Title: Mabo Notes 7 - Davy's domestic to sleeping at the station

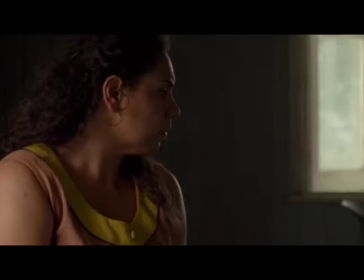I'm cleaning up your mess! Oh, well big deal anyway. It's my money, I earned it.
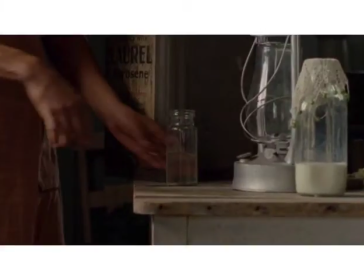When are we actually going to get money?
As Benita pours a jar of kerosene, which is used to fuel the lamp you can see on the table, the viewer can hear off-screen sound of Davey and his wife arguing.
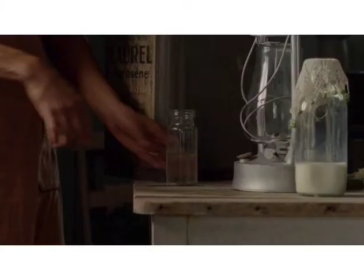The wife feels pressured for having to clean up Davey's mess, while Davey is using his role as the income earner to assert his authority in the home. There is also some frustration due to the lack of money that Davey is making.
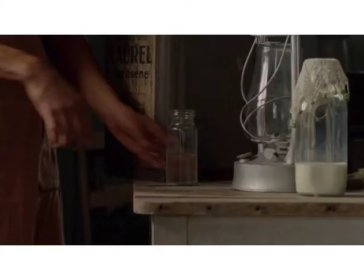This begins to illuminate some of the domestic violence that has a statistically high level of incidence in the Indigenous community. It also sheds some light on the pressures felt by women, who during this era were relegated to being homemakers instead of earning an income. Davy's wife, like Eddie's wife later on in the film,
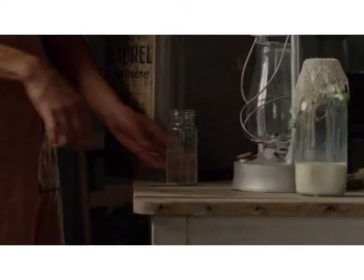experiences frustration as her husband has a tendency to neglect family responsibilities due to the external socio-political pressures he is facing as an Aboriginal man in a discriminatory community. One of these pressures is the lack of income caused by unfair wages or unemployment.
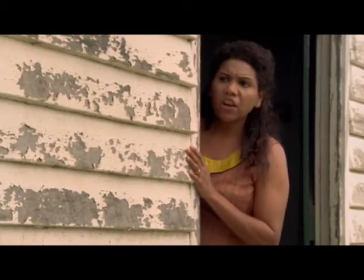Hey, they're at it again. It's getting worse. Go check on them. My house.
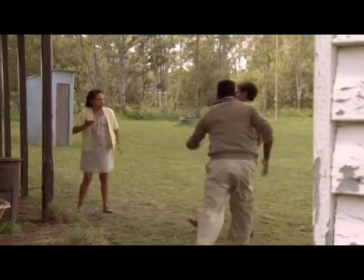No! I'm not! You! Hey! You just punched me, you bastard! Hey, hey, hey, go, go, go there.
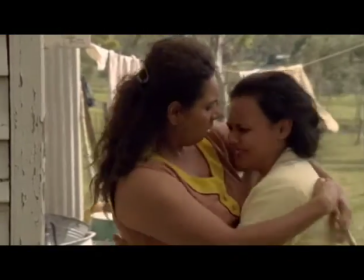What you doing? I'm sick of this place. We're all homesick, brother. I'm sick of being me.
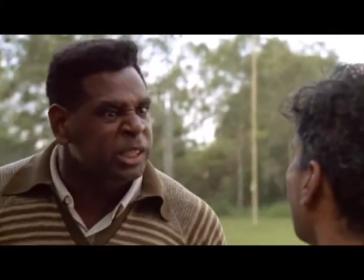Who do you want to be? Huh? Who do you want to be? Mr Whitefellow Hornibrooker. I want to be you.
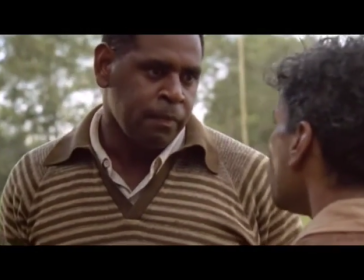Reading your dictionary. Talking in the union. Talking big words I've never even heard of.
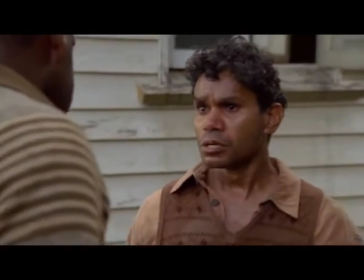You've got to settle down, brother. No! All them say it. On the railway.
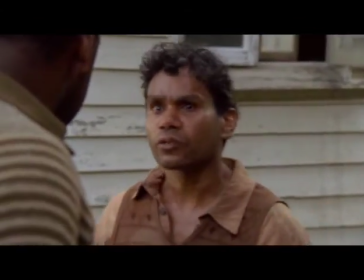Cookey's the one.
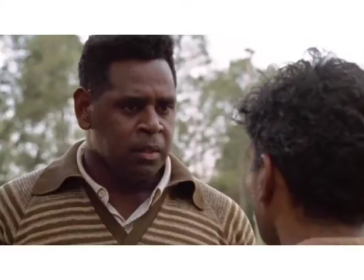The way Benita calls upon Eddie to act as a peacemaker between Davey and his wife, along with Eddie's comparatively stocky physique, as opposed to Davey's short and somewhat scrawny appearance, sets the stage in a way that Eddie can be perceived as the strong man of the community.
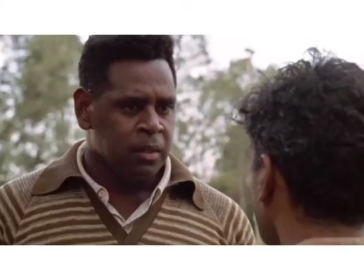The framing also highlights this, where in his altercation with Davy, Eddie faces the camera and takes up most of the frame, while the viewer can only see half of Davy's head, or when the level of the framing is cropped to fit Davy's head and Eddie's shoulders, illuminating his dominant size.
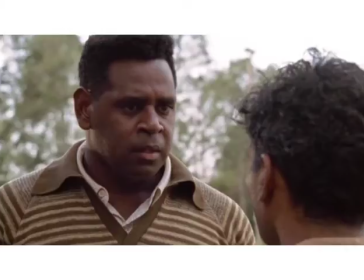Davy's words, I'm sick of this place, and I'm sick of being me, clearly reflects upon the way he feels like less of a man, even less of a human being in a society that makes him feel like he has no worth as an indigenous man. Earlier he scoffed at Eddie's reading but now he can see how the education
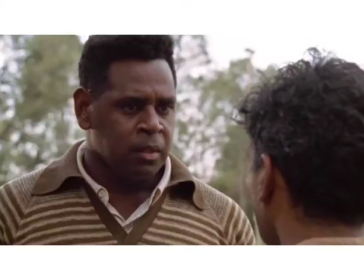Eddie has acquired has given him power in negotiating with the white community. Davey is jealous that Eddie seems to have power and respect among the community, power that he has not personally attained.
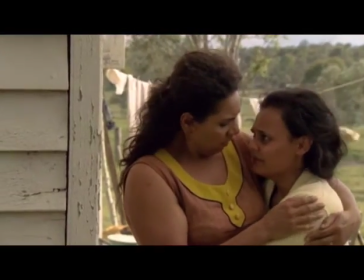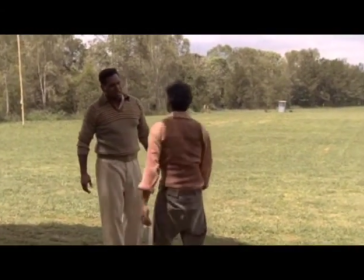Hey, you listen to me brother. You're the only maid I got out here.
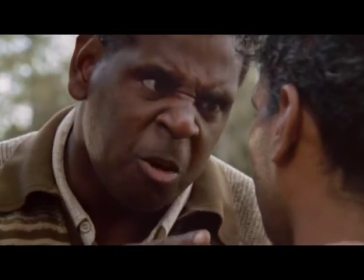You don't bloody go down.
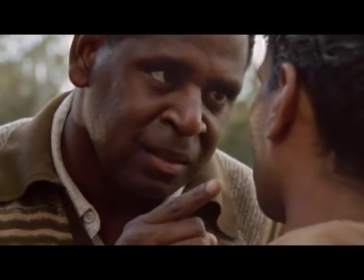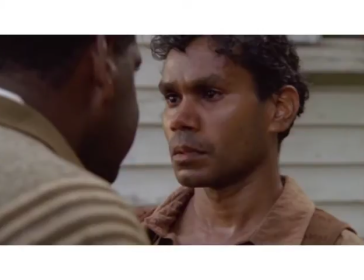The way the parallel editing cross cuts to a small hand taking the jar of kerosene while Eddie is still outside trying to placate the conflict occurring also foreshadows the manner in which his family later suffers while he is busy dealing with a federal level conflict in the courtroom.
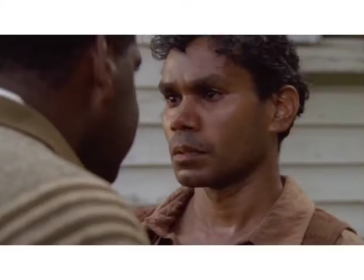Shaky camera is again used as he pushes back against Davey And his words, you the only mate I got out here, you don't bloody go down, emphasises that without the support of community members such as Davey,
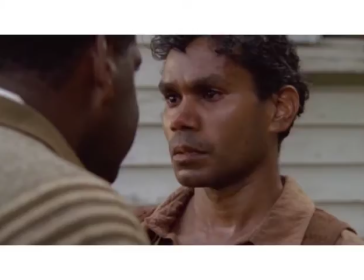Eddie cannot be a lone success. This concept is further reiterated when Davey took his eye test for him or how the land rights claim would not have succeeded without multiple claimants.
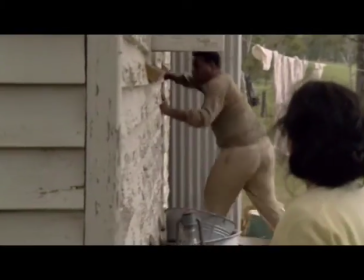Eddie! What? Eddie! He's toilet carousel! He's toilet carousel!
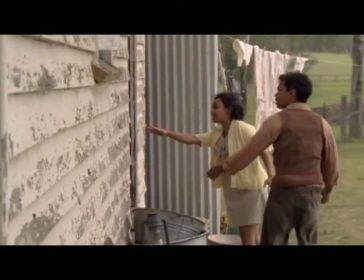Do as much as I can. Get him the drink milk and the leaves are burning. Get him an ambulance. Get him an ambulance!
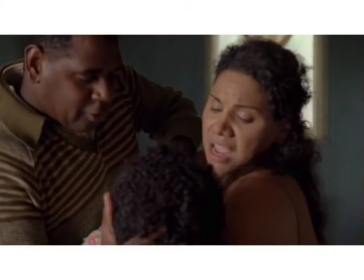Eddie's son ingests some kerosene and screeches. Eddie's face is instantly horrified. While one conflict is being quelled, another rises up and takes its place, as if Eddie's life is constantly in turmoil. To portray intensity and agitation,
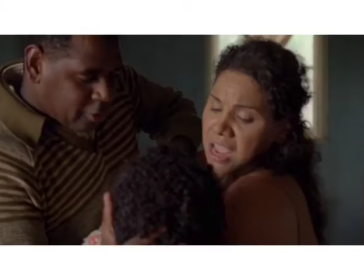the moment of Benita hurling the boil up roughly is captured and accompanied by a rising intensity in the non-diegetic soundtrack. Despite the conflicts between Davey, his wife and Eddie,
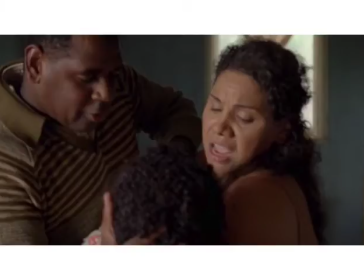the rapid cuts during the emergency of Eddie and Benita's son drinking kerosene shows each of the adults rushing to help each other, all rushing to the house and providing advice for the child to be given milk to reduce the burning sensation,
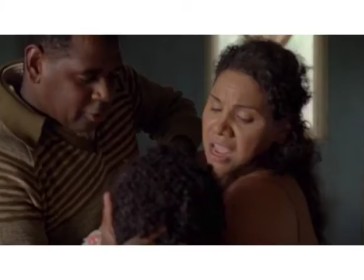screaming for an ambulance, discarding their own domestic quarrels in order to rally to the needs of a community member. This is a testament to the strong community bonds within the Aboriginal community.
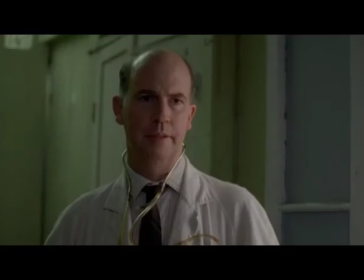Doesn't seem to have actually swallowed much, but his throat and the top of his oesophagus are badly burned.
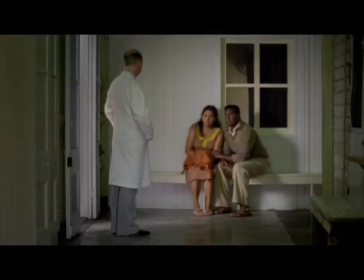I'd like to keep him in here for a couple of hours. After that, if he's alright, you can take him home tonight. But the train don't leave until three o'clock in the morning. Get the train tomorrow. Get a cheap hotel tonight, eh? Okay.
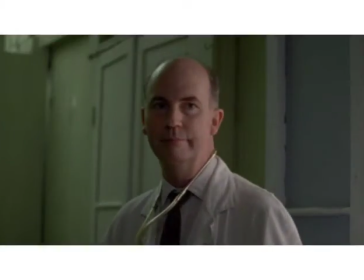While at the Doctor's, the Mabos are sitting in a submissive position to the Doctor who is white. They look at him with discernible vulnerability. Possibly, the Director is inserting this to demonstrate the white dominance. The way that the Doctor speaks to Eddie and Benita does appear a little cold,
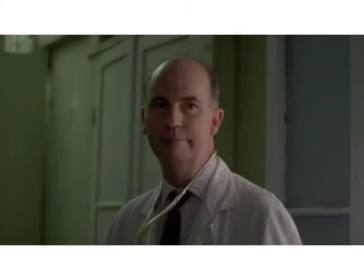in that he speaks in short and sharp sentences, lacking in emotion or empathy. This might simply be that Doctor's personality type, or he may feel detached when dealing with these Aboriginal parents because he sees them as inhuman,
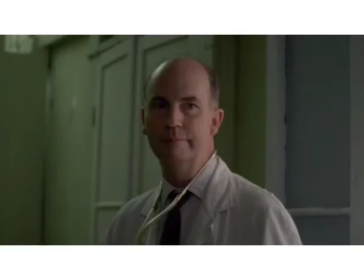exacerbated by his potential astonishment that they could allow for their own son to drink kerosene, which is a substance with very similar properties to petrol.
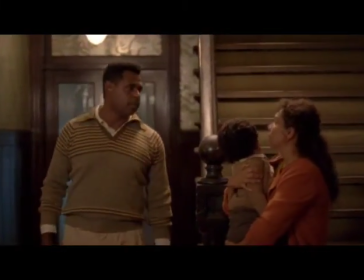No rooms. They reckon it's full. Oh, what?
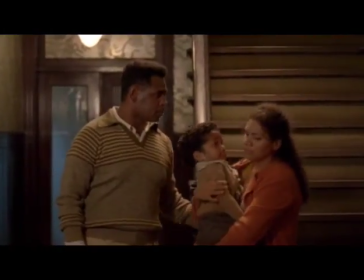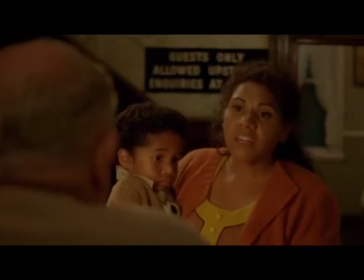He swallowed kerosene. We need to stop for the night. Go to Jardine tomorrow.
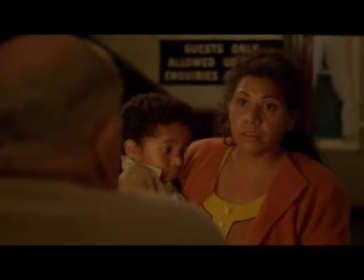Just tonight. Just the night. I'm sorry, love, but we're filled overflowing tonight.
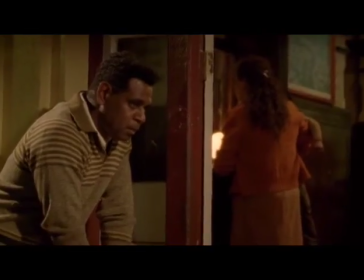You haven't even got one room? Look, we can make do with a single. Look, I'd help you out if I could, but...
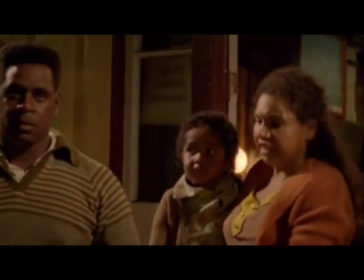Of course you would. One stinking room. One miserable stinking room.
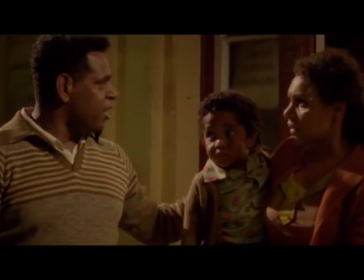What? They think we're going to leave our black skin on their bloody sheets?
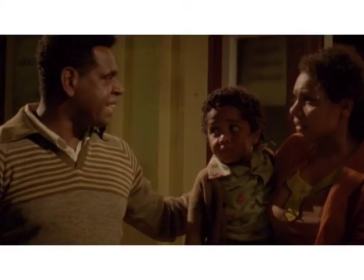Eddie's voice has elements of frustration and cynicism when he says he reckons they're full. His tone suggests that he is wary of the fact these white establishment owners are turning them away because they are indigenous as opposed to venue capacity.
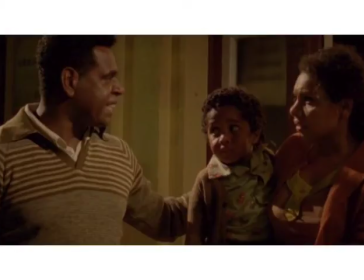When Benita is talking to the white man at a hotel reception, Eddie is rolling his eyes in frustration. Benita doesn't overreact to the scenario because she knows her place, so to speak,
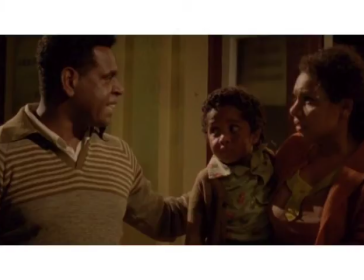and she probably understands that outrage won't fix anything other than exacerbate the negative stereotypes held towards the Indigenous. However, the tone in her response, of course you would, tersely conveys her disapproval of the way she is being treated.
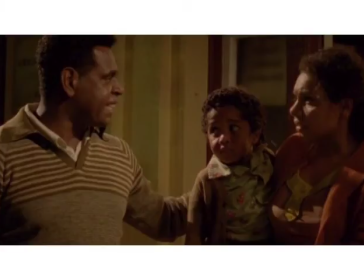The child looks so innocent, showing that even from a young age the Aboriginal people are subject to discrimination. This displays their desperation for anything, anything at all. They are under the power of the white people and have to resolve to pleading and losing dignity.
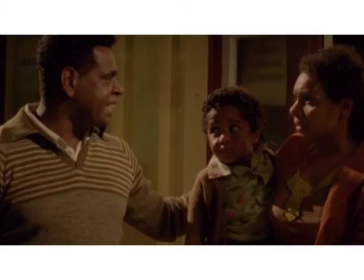The hotel manager walks away as if uninterested in the conversation. He is neglecting a needy family.